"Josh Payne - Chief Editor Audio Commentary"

Hello, this is the director and cameraman Chris Kenworthy. I'm now going to show you my colleagues. That there is Joshua Payne, wave, and Emily Swager. And Josh is the editor, chief editor, and Emily is the art director.
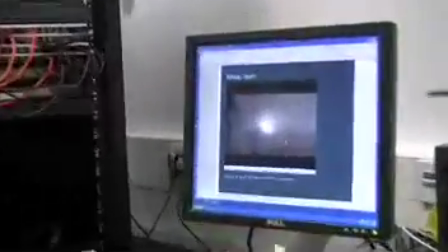Now what we're about to do is the video commentaries for the DVD discs,
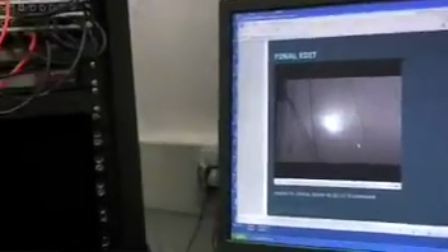so I will now hand you over to one of my colleagues, or either myself, to do that.
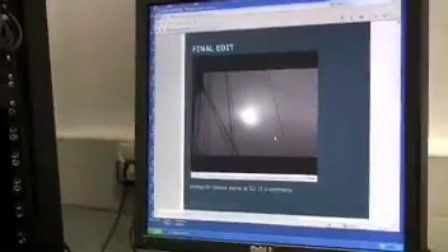So prepare for technical language and knowledge and inspiring conversations with yourself.
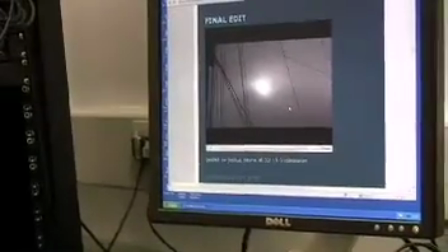Hippopotamus.
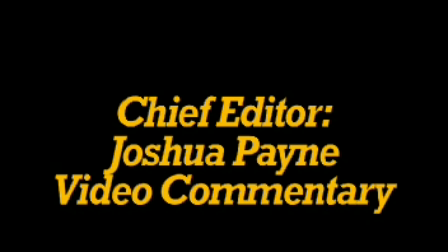Right then, this opening shot, we have the moon.
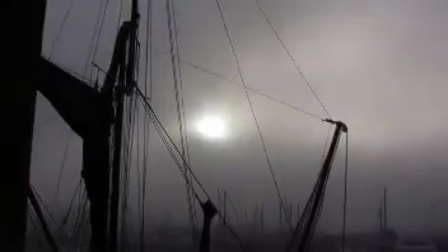We sort of pan back as our establishing shot to the titles, establishing the docks as the location.
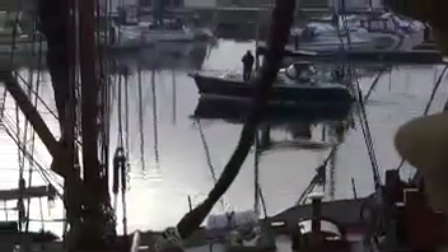Creates a very sombre, melancholic mood, hopefully. We didn't get very good feedback on the titles.
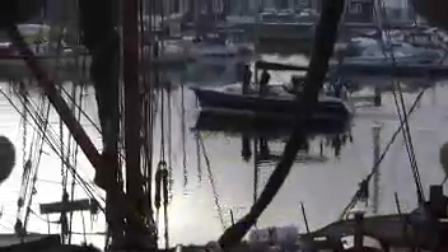I think they could look a bit cheap and tacky, so possibly that was a weakness.
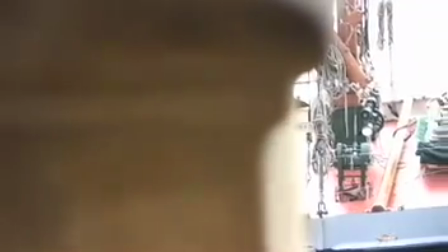This pan from left to right shows our main character looking sombre, alone.
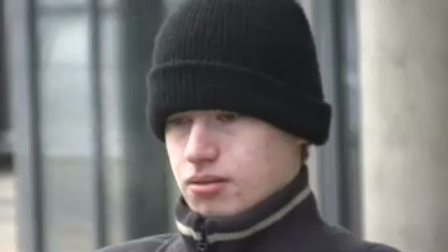His costume is very dark, shadowing most of his face. And now we come to the flashbacks.
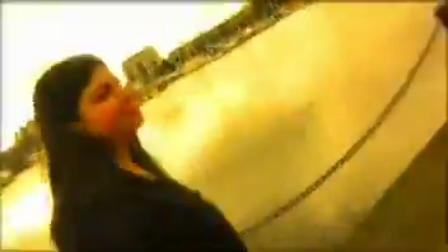This is our first example of using our Super 8 film effect.
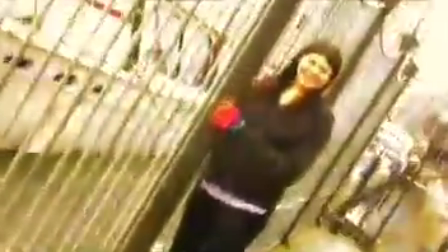We've got quite chaotic camera work, making it a home movie feel.
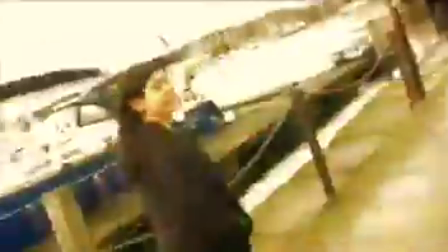Lots of shots here of our female character.
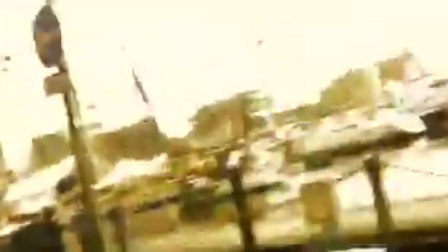Here she is, hopefully, when she's looking at the sun. Hopefully that ties in with the lyrics as well.
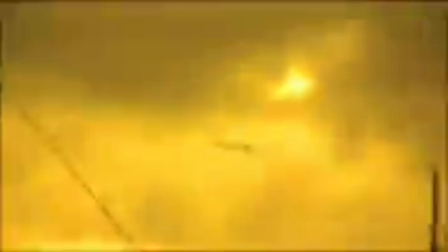More shots of the dock to establish a change in tone from the previous sombre,
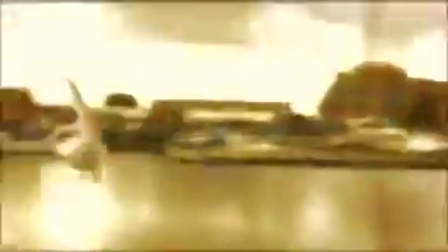melancholic idea to this happier, sunnier time. Now we move on to the location. We see our main character alone again.
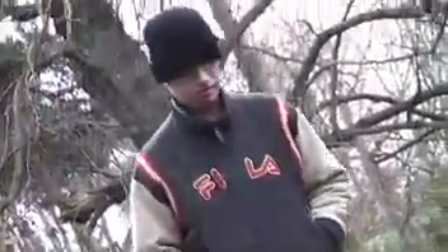Once again, very cold atmosphere with his cold breath and his dark costume.
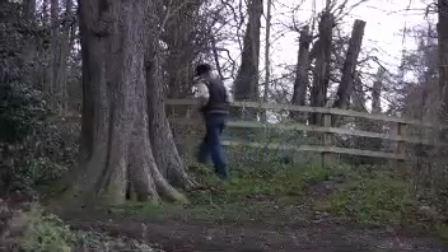We hope that him alone, this is where we see him flash back once again.
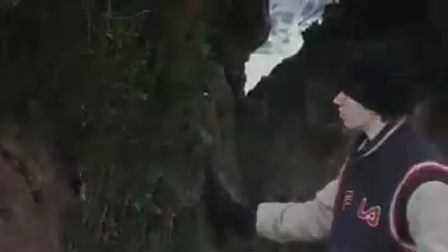Do a dip to black.
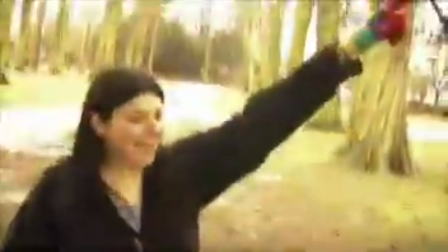Once again the same chaotic camera work, a very home movie feel, making use of the nature.
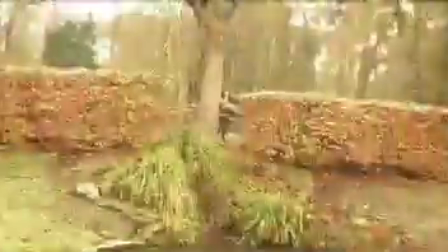And now we zoom in.
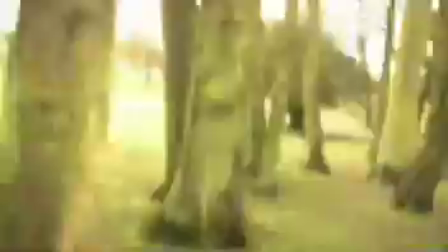Here on the instrumental chorus we have a very fluid movement with our character, unlike previous shots.
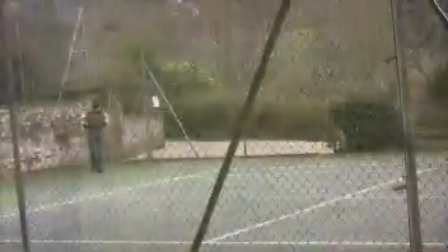A very slow dissolve to once again our main character.
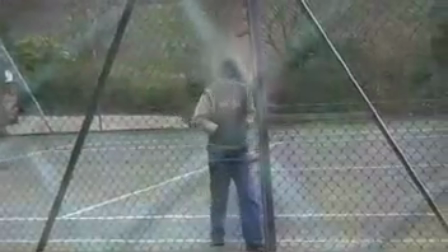We use dissolve cuts here to sort of show a passage of time.
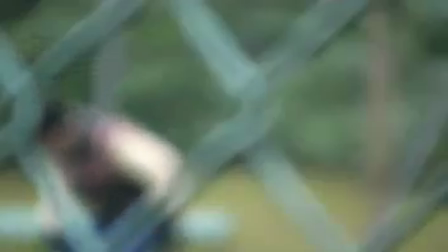This is our use of manual focus, which didn't get very good feedback, but I still quite like it.
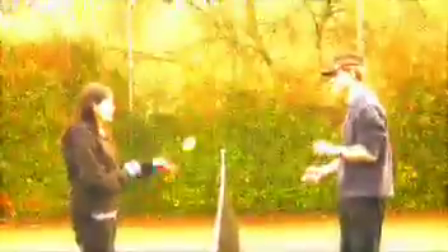And this is the first time our main character is seen with his female character.
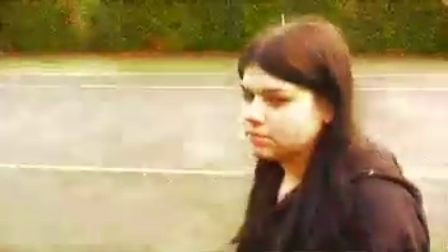It's supposed to be quite a playful, happy time. Once again the Super 8 film effect.
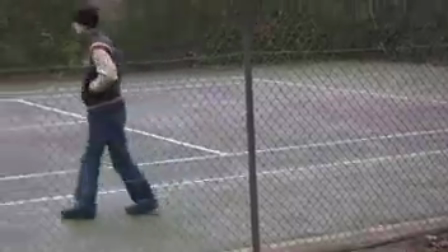And this is where we make use of the visualisation to lyrics.
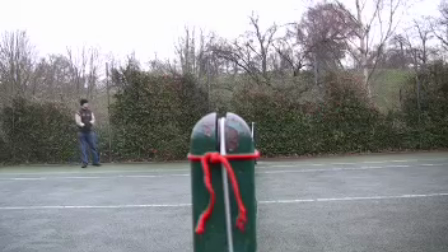As the lead singer says, "It's all in my head," we see him once again alone.
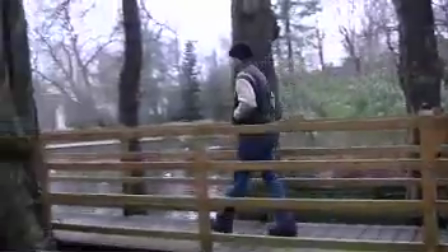And we're going to see another dissolve cut to show the passage of time and a dip to black.
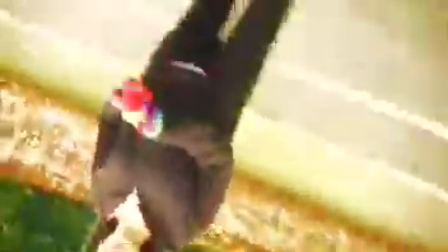This is us experimenting slightly with our camera work once again.
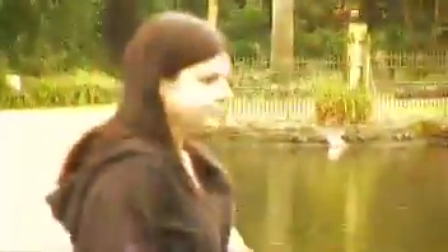More shots of our female character, still looking happy, and as we enter the final stage.
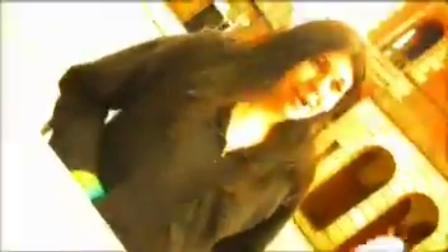They cut to the beats, which I quite like. And here this is an interesting shot because we see the same shot effectively, but in two different time scales.
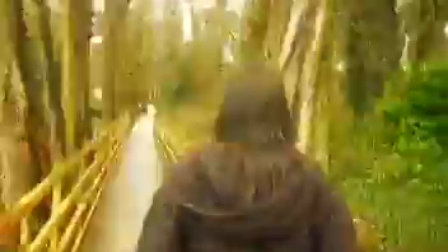Now our main character is going to leave, looking back on the relationship for the last time, ready to move on with his life.
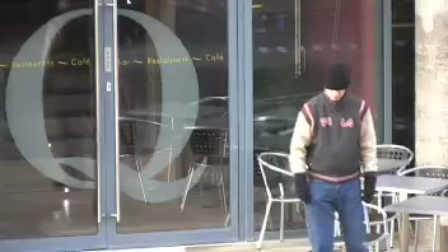You see him looking back there. We perhaps could have used a close-up there.
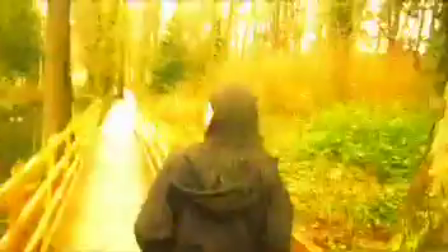And you see him walking away in the opposite movement to where he came.